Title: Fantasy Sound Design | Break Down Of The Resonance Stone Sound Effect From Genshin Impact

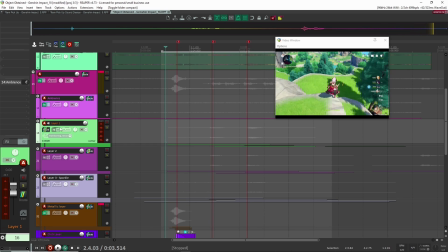8:05 Once I had that item in place, the main part of the sound that I wanted to get after that was the
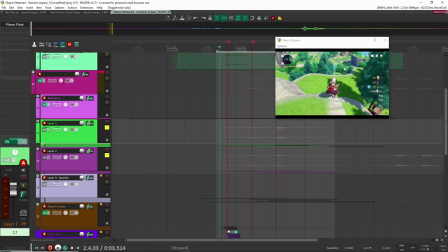8:12 musical and the tonal sounds when the player receives the stone.
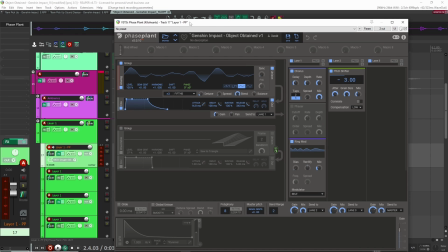8:22 So let's have a look at how I created that. All right, so let's have a look at this patch here. This is the patch inside of a Faceplant that I created for the tonal sound.
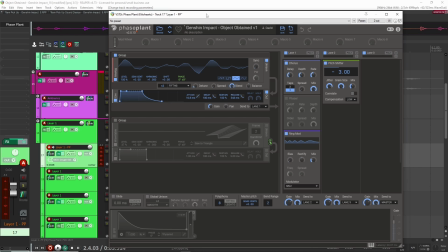8:30 There's kind of two layers to this sound. There's this kind of lower layer, and this is what we're going to cover first, and then there's going to be an upper layer. So for this lower layer, all I had here was an analog synth and a triangle waveform. I added unison
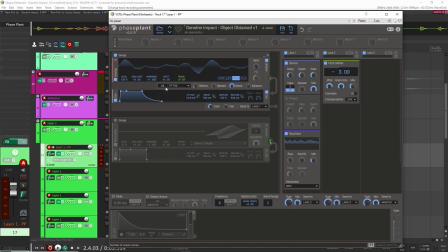8:47 and in fifths. So what it's doing is it's playing 3/5, 3 notes that are fifths apart, right? So that's how I'm getting this kind of chord. So I just play one note on my keyboard, but I'm getting this chord every time I play it. Here I just increase the release a little bit, and that's about it. After that, it's just mostly effects.
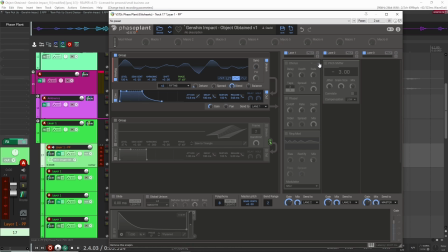9:02 So here I have a chorus, ring mod, and pitch shifter. So let's add these one at a time to hear what it's doing.
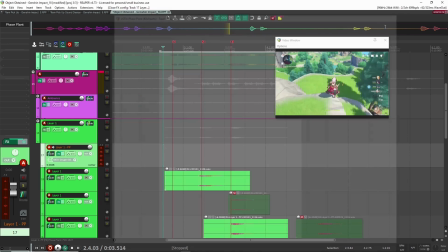9:20 Right, and that's how I created that sound. It's pretty simple, but that's it. All right, the next layer I created was the higher frequency layer.
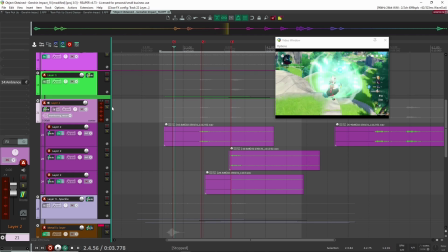9:25 It sounds like this.
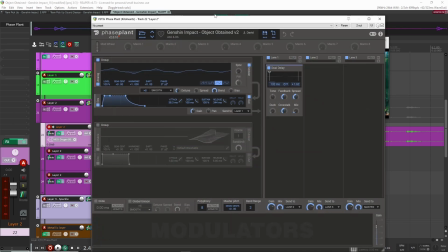9:29 All right, and again, same thing I did here is inside of Faceplant. So I created this inside of Faceplant.
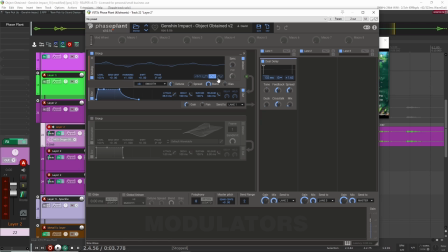9:33 Here you can see, again, same idea, but as before I used a triangle synth wave. I put it on the unison, and I put it on smooth this time, and then ×8. So if I take off our effects here, this is what it sounds like.
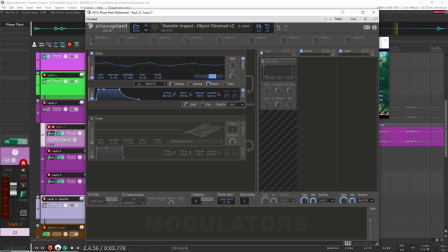9:48 Right, so I was getting the right concept and the sound, and the only thing that I felt was missing is like this kind of natural tail to the sound. So that's when I added this dual delay here. Right, so that helped to have it in a space, but more what I was going for is to have this kind of nice tails to the sound.
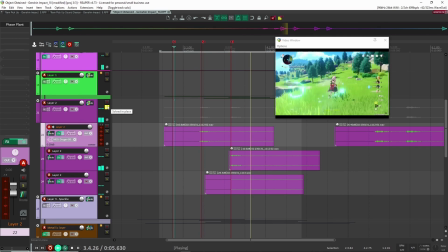10:06 So now I have this sound here for the higher frequency, and then this first sound, this first layer for the lower frequencies.
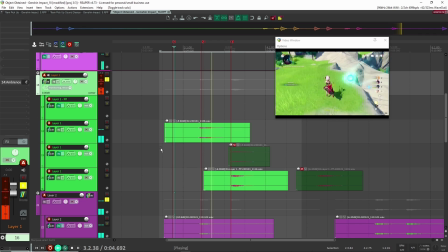10:15 And then all together now. Right, and that's how I created
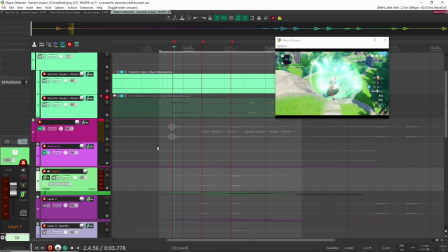10:21 that. So for this, I had to go back and forth with the original to hear what notes they were playing and stuff like that. But that's once I had that in place, I could just play notes on my keyboard, and basically I was able to get exactly what I want.
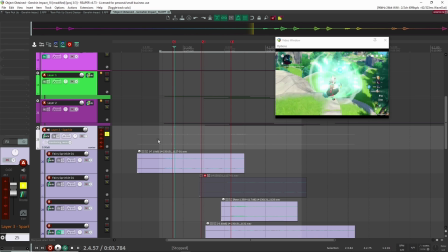10:32 The last layer for this player getting the resonant stone here is, again, these sparkly kind of layers that I designed.
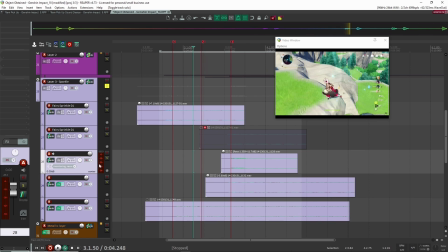10:38 Again, if you want to see the video, the Bell Magic video, I'll have it up above in the cards. But these are the layers here.
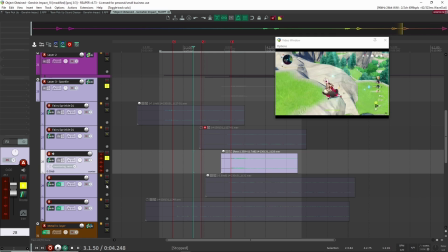10:44 So these two right here. So this first one here sounds like this. And the second one.
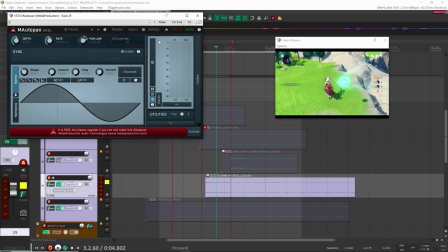10:55 And the only difference here is that this one is on auto pan. And I don't think I changed too much here.
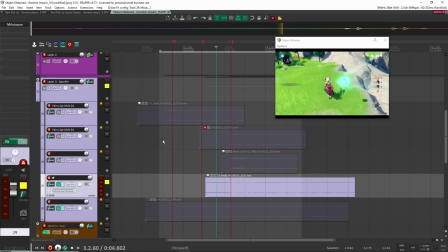11:00 I think the only thing I changed was the rate so that it was a bit slower. But basically, it's just moving from right to left the speaker, just so it's not in the center with this one,
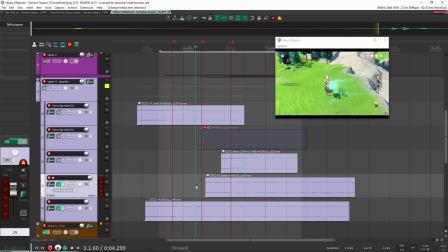11:07 because if not, this one was kind of masking this one. I wasn't really hearing it, and I wanted to feel like it was moving, right?
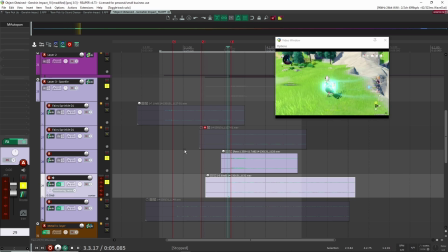11:13 Because the object is moving. So anyways, so together now you get this kind of sparkle right in front of you in the center field, and then you also have some that are moving around the player as well.
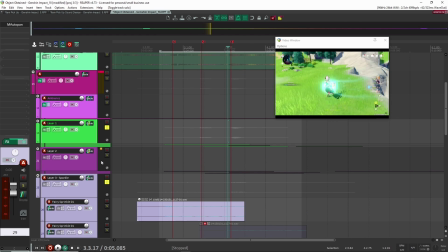11:24 Right? So now all together with these three layers sounds like this.
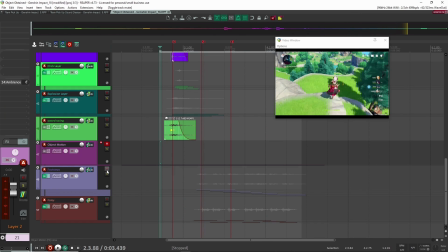11:31 All right, so far, let's have a listen to what we have here. I'm just going to mute these last three here that we haven't talked about, and this is what we have so far. All right, pretty good. So let's move on to the next one here. And this is I labeled it as object motion.
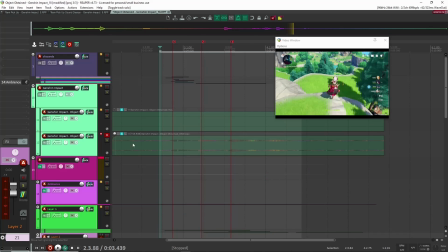11:47 So this is the resonant stone in motion. So in the original, if we have a listen here, you can hear this.
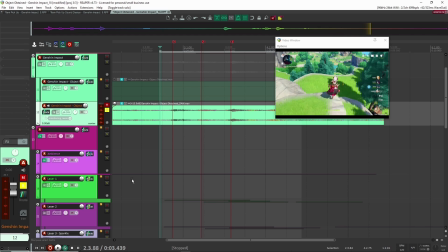11:52 There's this kind of noisy sound for the stone moving towards the player. And then before the player actually obtains it. So let's have a listen. Right. And if you listen carefully, it's kind of like this noisy, distorted-ish kind of sound.
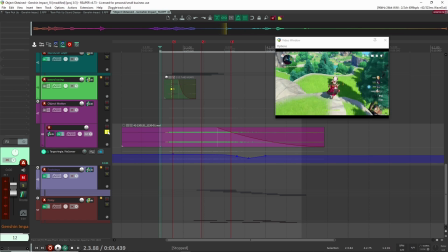12:11 So let me play you my version so you can have a listen to what I was hearing here.